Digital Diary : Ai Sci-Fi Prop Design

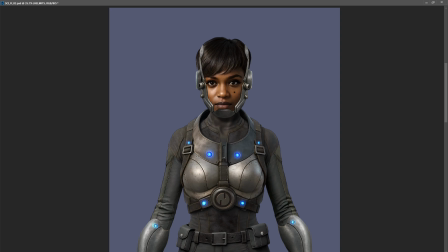482s
When I'm ready to actually do the shots, I'll align the helmet to fit a little better, but just now I just needed to have everything combined in the scene, so when I'm ready to do a shot,
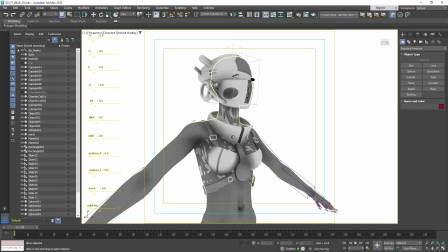495s
I could then make the adjustments to have her face fit properly. I also did a quick 3D layout of the armor that she's wearing on her torso. You could see here I used this model of a woman that I normally use just to get the proportions generally right.
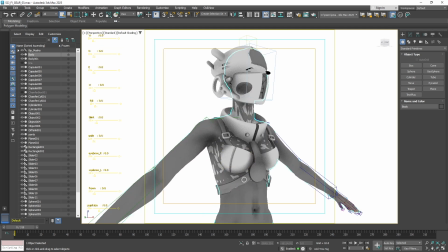512s
And again, I'm not trying to be exact, I'm just trying to get the larger shapes that I see and the outline that I see.
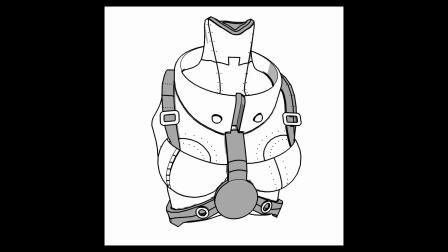520s
So here are some quick images of the line art that was created that I'll use to feed into the AI.
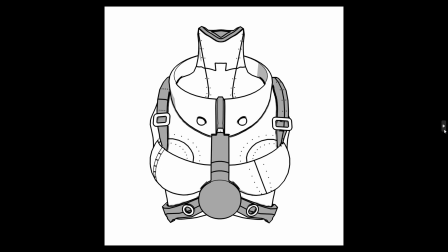527s
I done a front view of the armor and a quarter view right here.
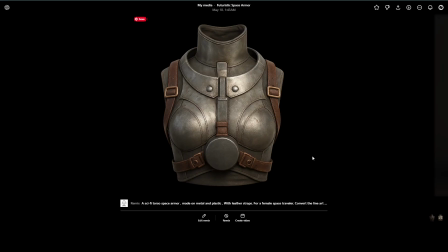532s
So what we're looking at right now is the armor. This was the very first armor, and you can see the circle in the middle. I always intended to put my logo right there, so that's why that space was there,
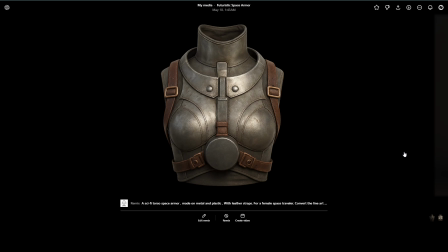547s
and that's why it was good to model that with the 3D model so that I could specifically have that spot. And that's why doing sketch to image or image to image is such an important thing for me, because I have so much control of the shapes.
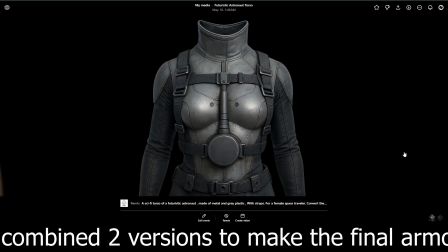562s
And this is another version. It started rendering versions with the body.
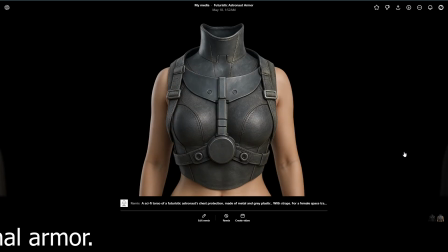571s
And I'm not concerned about the body at this point. I just want the armor.
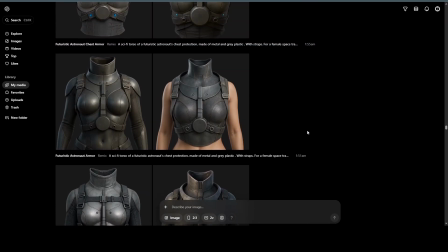575s
I won't go through every single one by one, but just to show you how much versions there were.
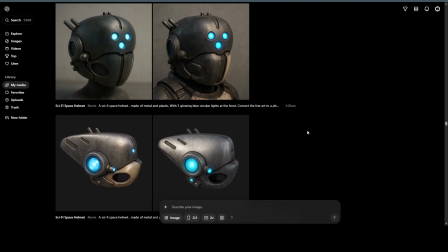581s
I did render a lot. And then I kept on trying versions of the helmet here.
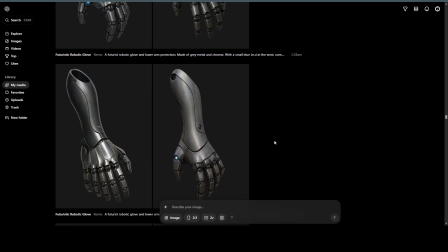588s
Over and over. This is her robotic gloves. Trying several versions. I think this was the one I ended up going with right here.
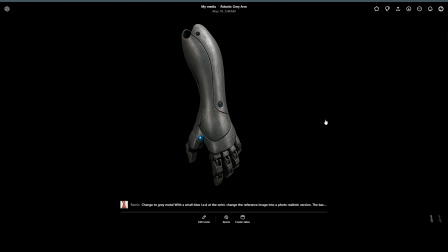599s
The concept for this glove is based on an image that I found on Pinterest. And you know I always like looking around on Pinterest. That's the original.
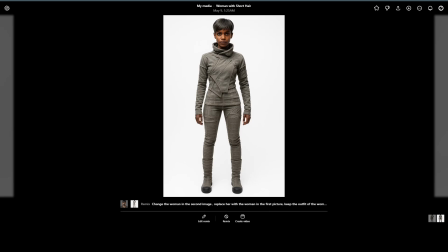610s
When I started out, this concept here was the original concept that I was going to go with for her outfit. And unintentionally, as I started working with the armor and the helmet, I ended up not going with this concept. However, I may use this concept for later on in the story.
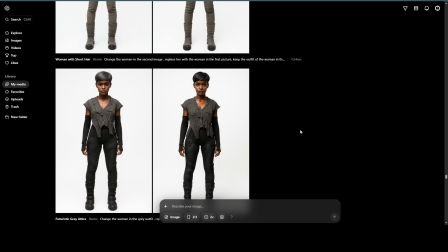630s
And these were some other potential looks for her for this project.
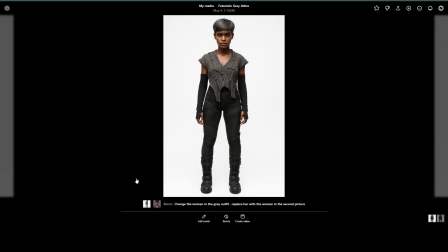634s
And as you know, that a lot of these clothing items came from Pinterest.
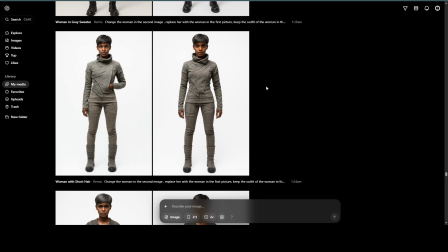640s
This is the original right here. And those images were used as reference to create variations, not identical.
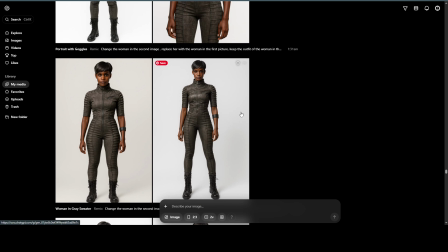649s
I even like this concept was a possibility,
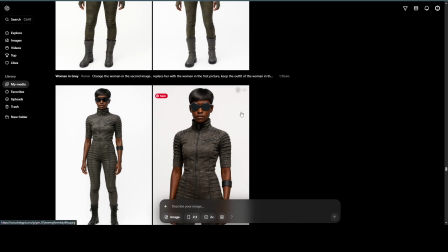653s
but you can see in my previous video on the fashion and how I create fashion, that's where this stuff came in.
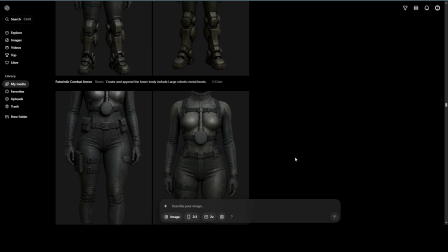660s
So as I started exploring with the armor, I started to get images that looked like this,
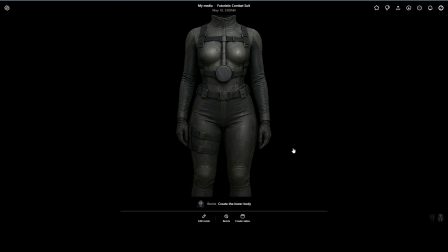667s
and had no intention of ever using this, but I really started to fall in love with the look. This outfit really started to match the look of the armor, even though it wasn't what I had in mind. So I really started to focus on using this concept.
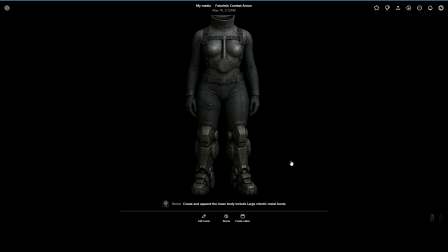683s
I like the idea of her having robotic boots to match the robotic gloves, kind of give her some extra power when she's on an alien planet.
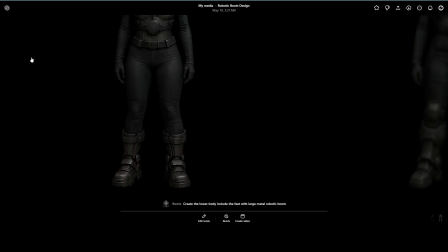692s
Different versions of the body, and here are several versions of the boots, trying different looks.
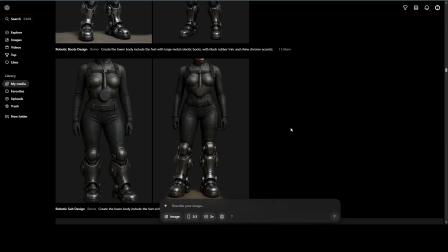701s
Here we have some variations of the boots. I tried doing a more chrome look and a more softer rounded look. I didn't like it as much as I like the dirty and more square look.
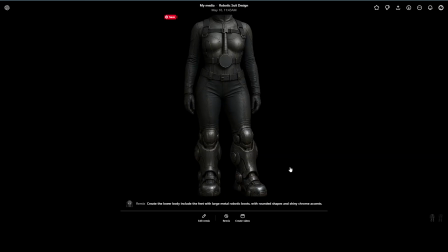716s
Even though they do look cool, I really like these. Still a bit too bulky.
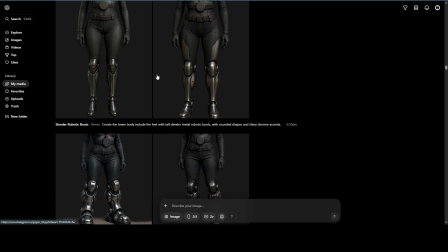722s
I tried to go with a streamlined version as well. Did not like it at all.
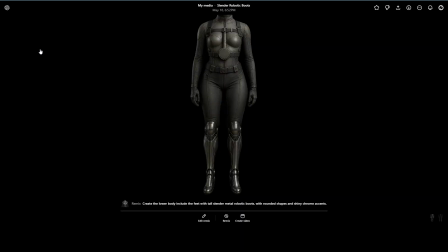727s
So this was supposed to be a more streamlined version, but it looked too skinny.